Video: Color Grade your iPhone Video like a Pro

So this is the tutorial you have been waiting for. Have you ever wanted to color grade your iPhone footage to make it look cinematic? Well, this video will help you do so. Color grading is an important part of post-production that helps bring out the best in your footage.
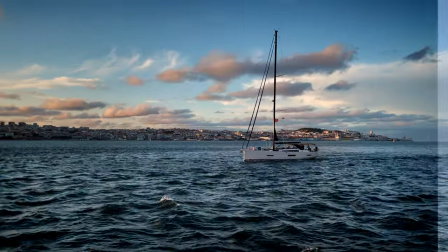13s
Using various color grading techniques and tools, you can take your iPhone videos to the next level and make them look as if it was shot on a big budget camera. By no means am I a professional colorist, but I do have experience color grading as it's something I do quite often and love to do.
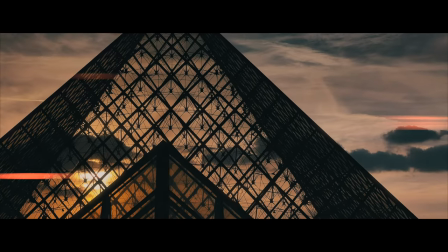29s
If you've seen some of my iPhone videos and like the colors, then make sure to stick around as I will show you how to do it.
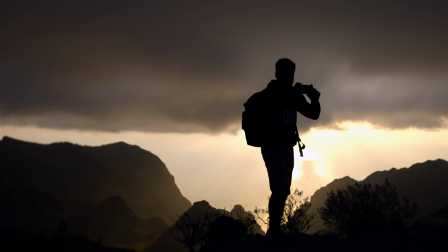34s
Now, remember, you can do a lot with color grading, but if you don't shoot the video properly to begin with, no amount of color grading will save the footage.
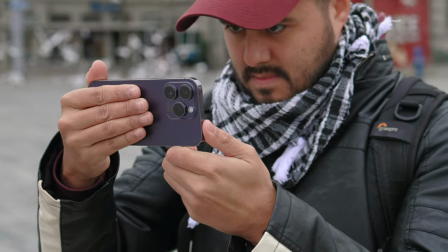42s
So make sure to learn the basics of shooting video on a smartphone first and then worry about the color.
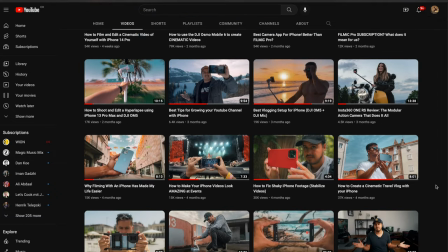49s
Make sure to check out some of my other tutorials to learn the basics of shooting videos with your iPhone. And if you need more help or want to speed up the learning process, I have an awesome online course called Smartphone Filmmaking, where I help people just like you make amazing videos with their smartphone. So I'll be using Final Cut Pro to color grade my footage, as this is my main editing software and has more advanced tools that allow me to color grade the way I want to. If you're using a different editing software, don't worry, most of the techniques I'll be showing you can still be applied.
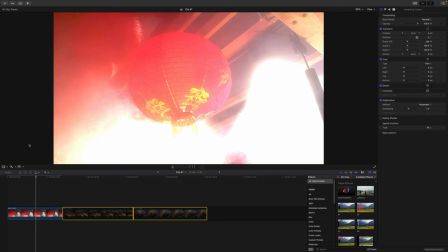79s
So with that said, let's get started. So we're gonna start off by color grading this first clip over here. As you can see, it's completely blown out, and that is because it is recorded in HDR and I'm currently editing this project in an SDR timeline.
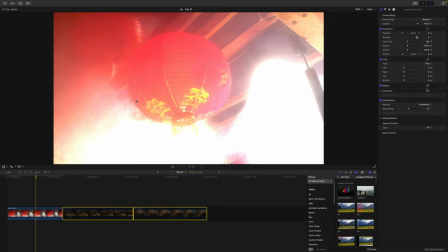95s
So what we have to do is convert this HDR clip into SDR. Just type in the search HDR tool and then drag it on top of the clip.
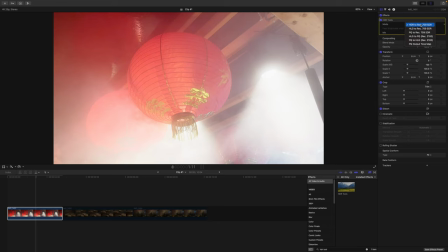107s
Then in the inspector, you can choose HLG to Rec 709 HDR, and this will convert it to a normal looking clip. Now, the next thing we're gonna do, which is step number two, is to correct the exposure.
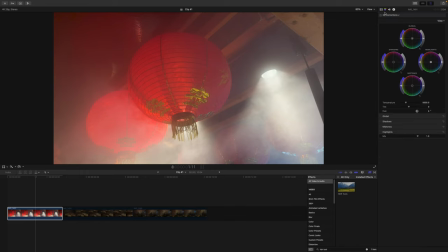125s
So I'm gonna head up here to open up the color wheels, and I'm actually gonna adjust the highlights, midtones, and shadows.
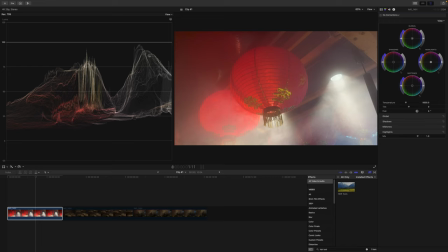135s
And I'm gonna use the Luma waveform to see where the highlights and shadows and midtones are. Important to remember is that you don't want to go above 100 or below zero, otherwise you will lose information.
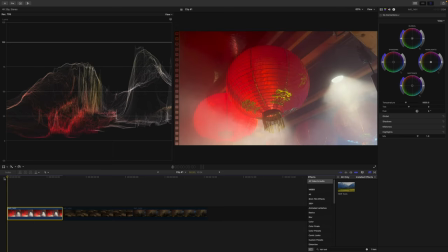152s
So I'm gonna drag the cursor to around here because this is the darkest part of the image. And I'm gonna drag the shadows down just a little bit and also increase the highlights like so,
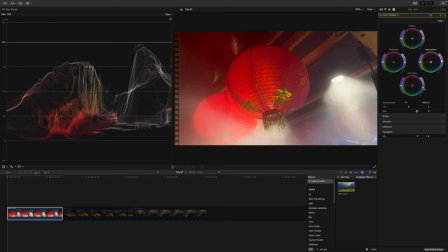169s
and bring down the midtones a bit to make the image pop more. I really just make small adjustments. And the next thing I'll be doing is correcting the white balance. And white balance is the process of adjusting the colors in your footage so they look natural.
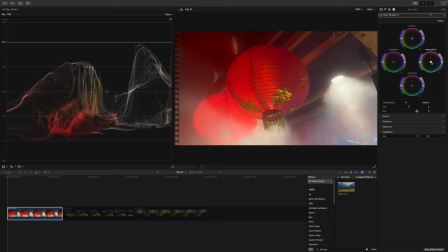189s
I feel like the image is a bit too warm, so I'm actually gonna drag the highlights away from the warm tones, introducing a little bit of blue into the highlight. And that is about it. Now, as you can see, in most cases, the iPhone does a great job of finding the white balance for you, but sometimes it does need a little bit of help.
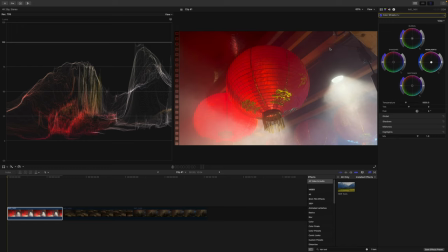211s
So I do adjust the temperature a bit to make sure that it looks like how I shot it. Now, I can see that there's a lot of red in this image. You can see that when I open the vector scope, as you can see, it's oversaturated.
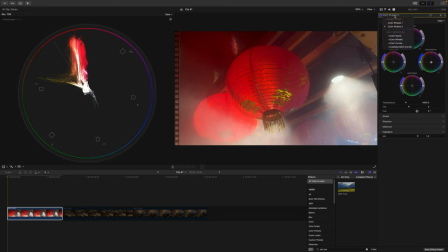225s
So what I wanna do is actually reduce the reds by selecting the hue saturation curves.
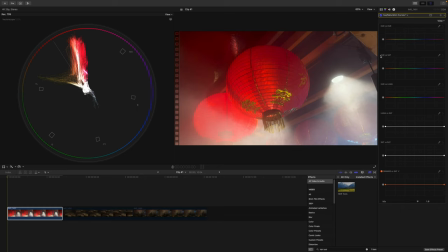233s
And I'm gonna head over to the hue versus saturation and use the eyedropper and select the red part over here and just drag this dot down to remove the red color until the colors look even.
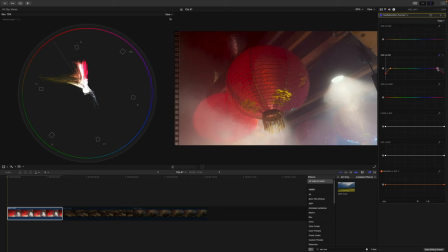254s
Around here. And I'm also gonna remove a little bit of yellow. And this already looks much better. So let's look at the before and after. So this is a huge improvement. Now with iPhone footage, it's a good idea to remove some of the saturation as the iPhone tends to add a lot of color.
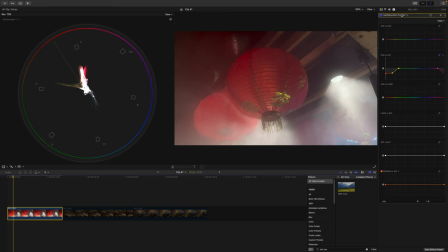279s
So now that we did that, the next thing I'm gonna do is shape the light. And what I mean by that is I'm gonna create another color wheel and then add a shape mask. And I want the viewers to focus their attention on this Chinese lantern. So I'm gonna create a mask around it
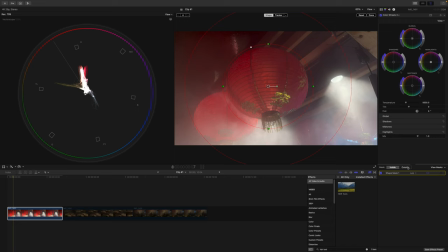299s
feather it, and then I'm gonna affect the outside of the mask and reduce the highlight as well as the mid-tone. And then I'm gonna select the inside and increase the highlight.
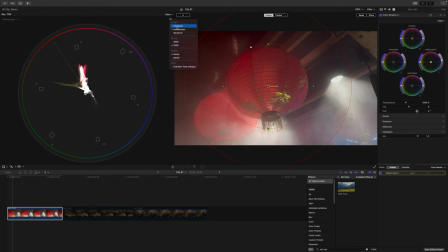317s
Make sure nothing is clipping. So I'm gonna select the waveform again. So we're still good over here. And if we look at the before and after, you can see that it makes it easier for the viewer to focus their attention on this lantern. So now that we did that, the next step is to add a look. And the way I'm gonna do that is I'm actually gonna add one of my premium mobile LUTs to the clip.
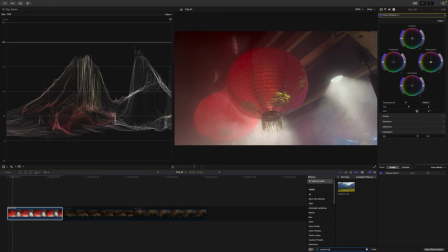344s
So I'm gonna type in custom LUT and I'm gonna drag it onto the clip. And then I'm gonna select custom LUT. And over here you can see these are all the LUTs that you get inside of the premium mobile LUT pack,
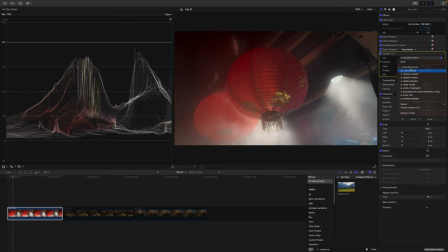363s
and you can choose between different color presets. They all look really great.
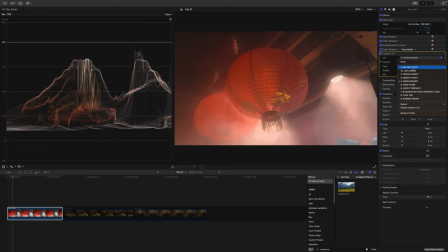370s
As you can see, we have Warm Memory, Hearthstone, Lovely Prophecy,
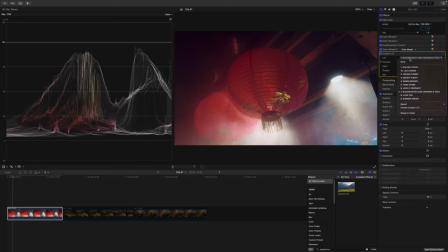380s
Blockbuster look. So for now, I'm gonna go with the Lovely Prophecy. This looks really nice, and I'm gonna reduce the intensity to around 50. Now we can look at the before and after. This looks really great.
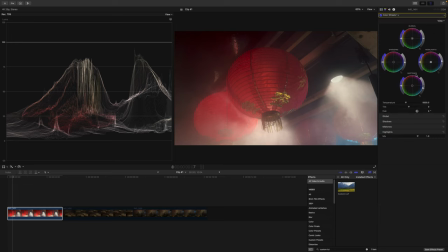396s
And I'm actually gonna head back and add more contrast to the scene by dragging this part down. All right. Now this clip was actually shot with the iPhone 14 Pro in cinematic mode.
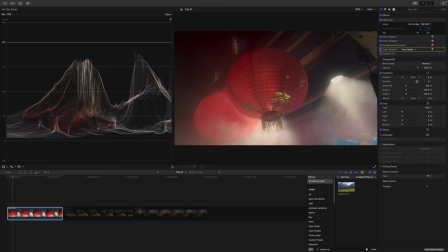411s
And when you import a cinematic mode video clip into Final Cut Pro, you have the ability to adjust the background blur. So in here you get this cinematic checkbox. I'm gonna click on it and I'm gonna reduce the depth of field number to around F2.
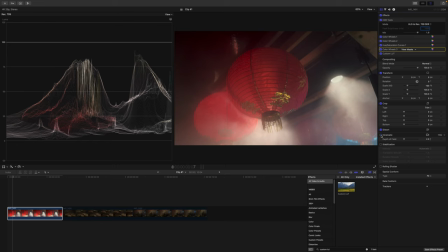430s
So this is the before and after. You can see that we added even more separation, and you can see this makes a huge difference in the clip. That's what I really like about the cinematic mode.
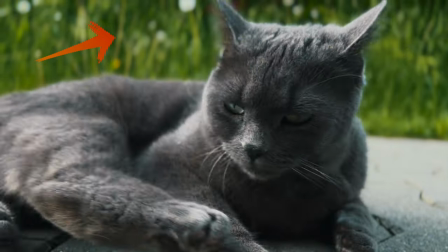443s
If done right, it creates this natural looking shallow depth of field in your video like you see with DSLR cameras. Now to take this a step further, I'm gonna add some blur as well as some grain into our video.
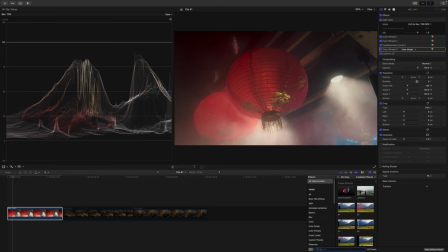457s
And for that, I'm gonna use a plugin called M-Film Look.
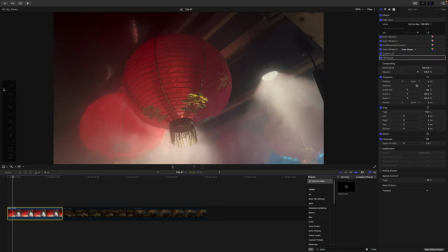462s
And I'm gonna apply that, and I'm gonna remove this part over here. So I'm gonna add a little bit of grain. I'm gonna reduce the intensity a little bit and the size. And this just helps blend all of the colors.